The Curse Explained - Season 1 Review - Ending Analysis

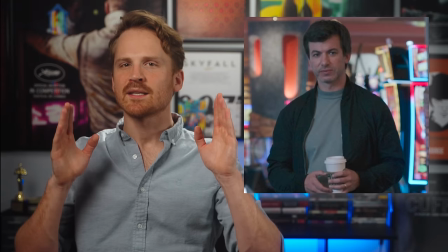The role he plays is only different for him in the sense that it's a mostly serious performance and not comedic,
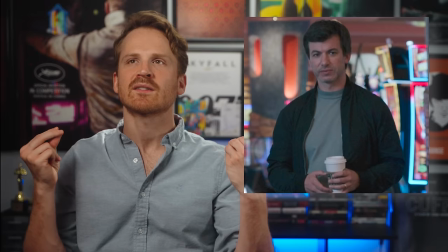but this role is a very familiar territory for him because it requires that same cringe energy that he's delivered so many times in the past on shows like Nathan For You.
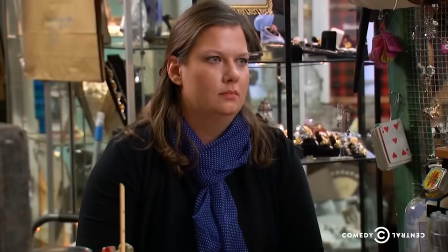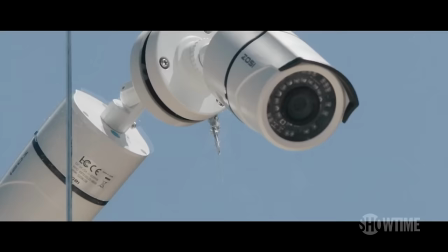What makes the show even more stressful is the fact that it is very much a Saptie Brothers production with the cinema verite style,
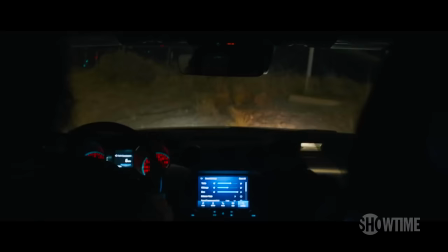lots of scenes being shot on telephoto lenses to make things feel claustrophobic, while also creating the sense of distance from the main characters in a voyeuristic type of way. I love the grimy look and feel of this show. According to Ben Safdie, they intentionally shot it in HD and scaled it up to 4K to achieve this look. The droning score created by John Medesky and Daniel Lopiton sounds like a distant relative to the scores of Good Time and Uncut Gems with how
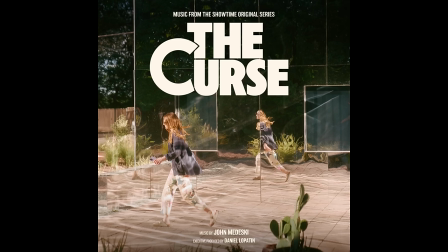it ensconces you into to various stressful and emotionally haunting feelings that really adds weight to what we're seeing.
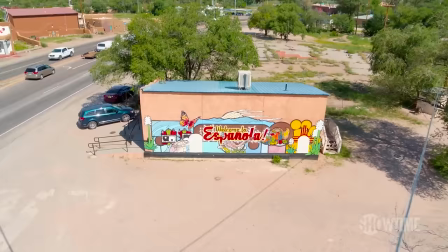This Safdie Brothers type of dirty and unrefined approach juxtaposes beautifully with the scenes we see directly from the reality TV show,
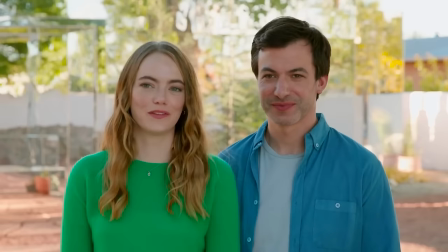perfectly representing visually how the main characters want to see themselves and
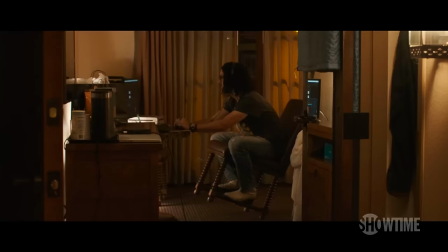how imperfect and gross and disgusting everything around them actually is. The cherry on top of the cake is how well I think the commentary and symbolism is interwoven into the show. The curse could have very easily just settled for the whole, oh, reality TV is so fake and so are white rich liberals, and how the facade disappears once the cameras aren't rolling. The show takes a very subtle approach and makes a deeper point about how we are pressured into presenting a facade to people all the time, especially with social media having such a strong presence in our lives. In an era of media where there's a little bit of a tendency to just go after white privilege and white saviorism in a really basic way that we've seen so many times, it's so refreshing that the show is able to do that and also go after the people who are way too far in the other direction, feeling this intense guilt of white privilege to the point that they start doing really
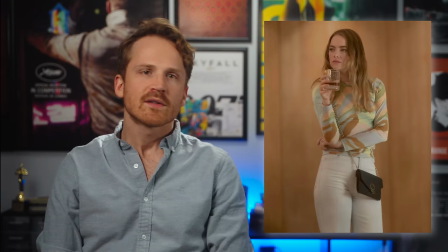stupid things to fix problems that don't get to the core of the issue.
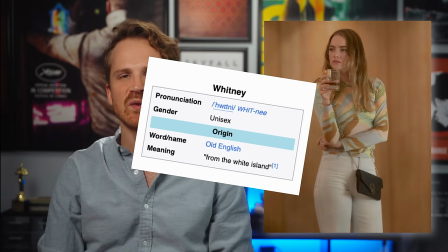This is best explored through the character Whitney. As a fun fact, the name Whitney actually means White Island,
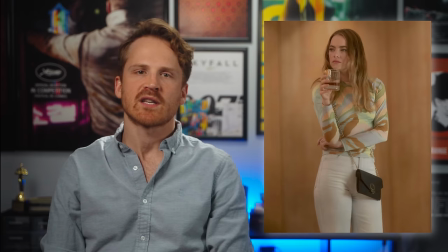a very appropriate meaning for this character who makes a lot of questionable decisions. The whole reason why Whitney is able to get into showbiz and real estate in the first place is because of her parents, who are affluent slumlords.
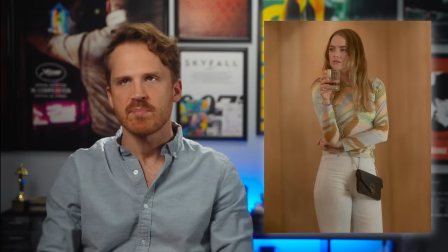Whitney has main character syndrome and is determined to separate herself from her parents and be benevolent to everyone and be the Green Queen,
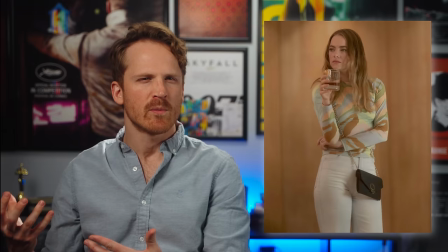which they later changed the name of the show to. I love how they explore the angle of her using ecological sainthood as more of a cynical marketing tool to sell homes than an actual attempt to fix the environment and meet the needs of the people. There is a point at which you have to ask yourself, Is this, say, $100 sustainably made shirt by a local artist actually worth $100 because the materials are that much better and the process is that much better? Or is this just a marketing strategy to make something feel more premium than it actually is and you're trying to f***ing rip me off?
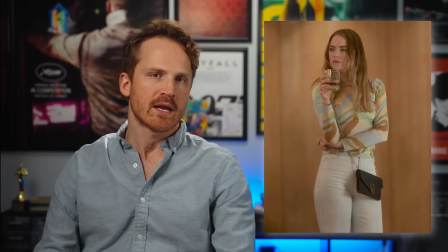Whitney doesn't understand that being nice and putting a green label on everything and throwing money at problems won't fix everything. This is very clear when we watch her deal with theft at the boutique denim store that she runs
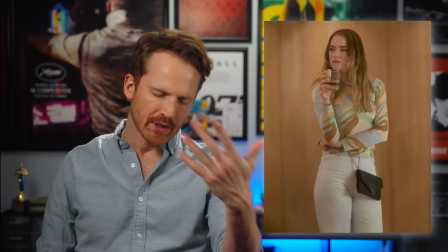by telling the cashier to charge all the stolen items onto her credit card.